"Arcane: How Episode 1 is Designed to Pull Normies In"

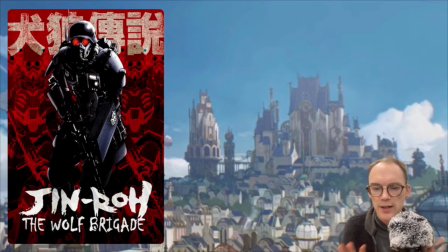Okay, so we've kind of had that as the establishing shot, and as it moves forward,
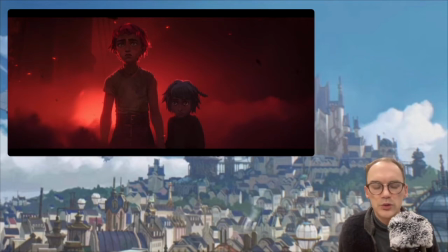we are introduced to 2 characters who we'll probably assume are going to be 2 of the main characters for the rest of the series. Obviously distraught. And what's really wonderful is there's no narration. There is no narration whatsoever.
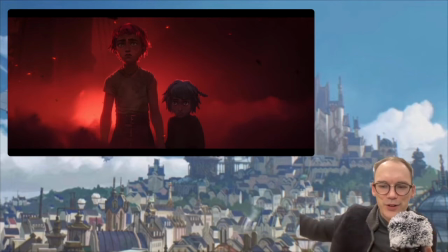You see them, and then they see a character in the distance who is just pounding the crap out of some other person, which we assume is one of the enforcers with a gun.
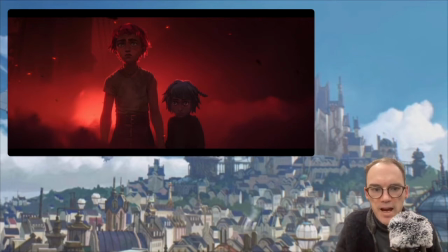And the guy comes up to them, and obviously the older sister is scared for her life.
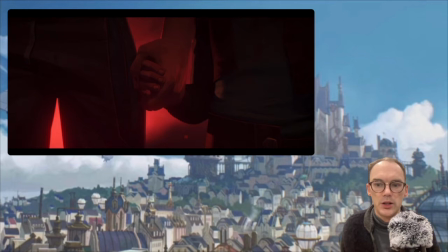You see the scene where the older sister grabs the younger sister's hand, squeezes it, and pushes the younger sister back.
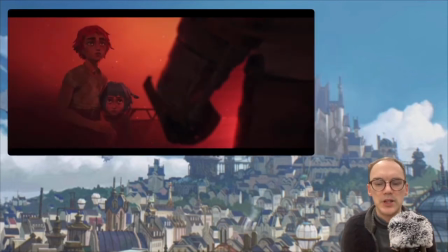You see the guy come up to her. You see the older sister gesture, and then the guy nods, and then points towards off screen, and then you see the older girl look at a dead body,
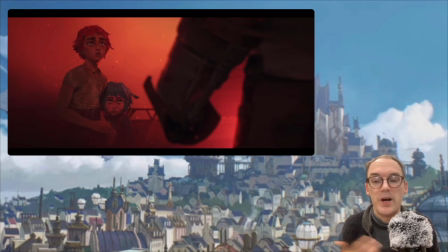and it's probably their mother, so their parents are dead in this particular episode. So obviously you see the anguish, the crying, everything, and just like it's total emotional scene, and of course the music is right there, just like there's tragedy going on here, people.
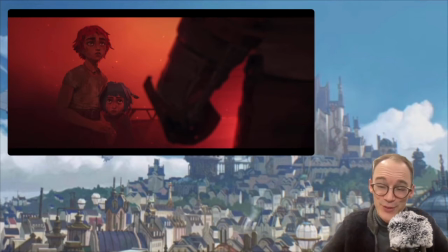There's one thing about this, like if you really don't know how to feel about this episode, the music will definitely tell you.
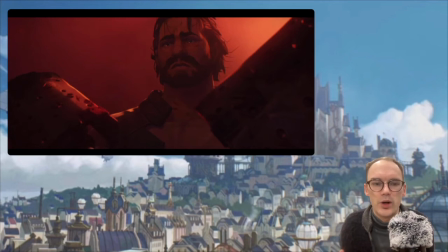And then you see here where the guy is like, previously he was like, gung-ho, really mad and just beating some people up, but looks at the tragedy around him. He throws his gloves down and he picks the girls up and he carries them away.
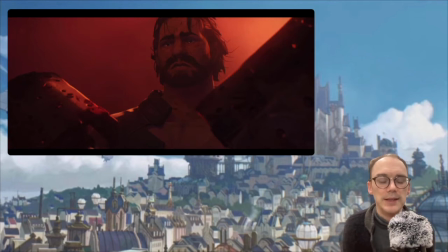So it's at this point you can kind of see that he realizes the consequence of what had happened, and probably regrets this particular conflict. But you also see in the very next
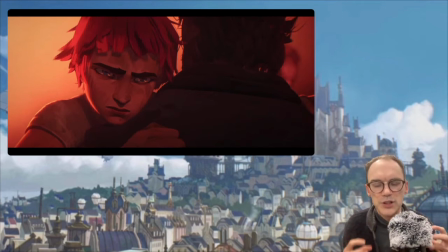scene here is that she is like on his shoulder and obviously upset, angry. You can see the anger just pouring out of her eyes as we go from this face to the shot up
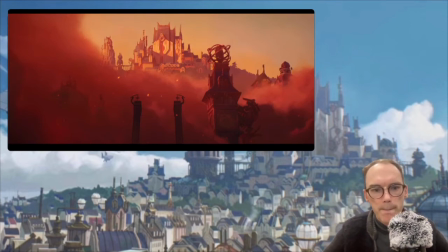to a wonderful shot of Piltover here, which we later find out that's what it's called. So this is going to be a conflict between the Undercity and Piltover. All of that is just pretty much set up in the first 3 minutes.
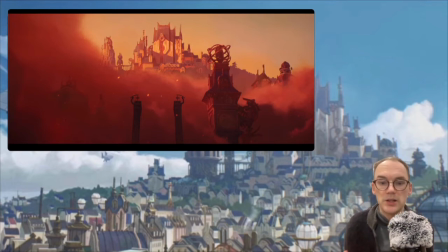We understand, okay, it's going to be a story about two girls, possibly their father, we find an adopted father in this case, and their struggle with the city on the hill. That is the initial thing.
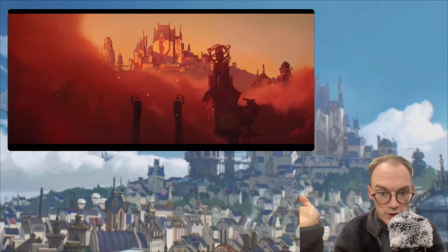So all of this done in 3 minutes, not a word that's being said by any of the characters. And just like, wow, there is a lot done in these first three minutes that if you're someone who is interested in good storytelling, you're like, I need to see the end of this and how the rest of this is going to go.
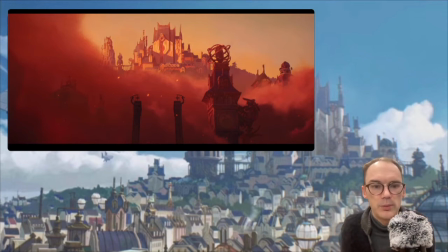Now, for the rest of the people, they're probably just going, wow, this is visually stunning. This is like really told very well. And that would be fine.
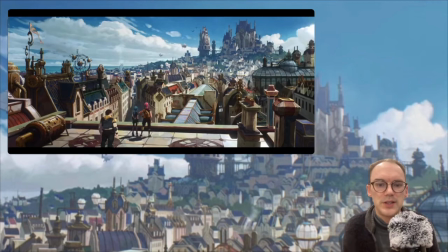Now, we want to move on from there to this shot. So this is after the opening theme is finished. And it's of course another wonderful visual shot of the city of Piltover.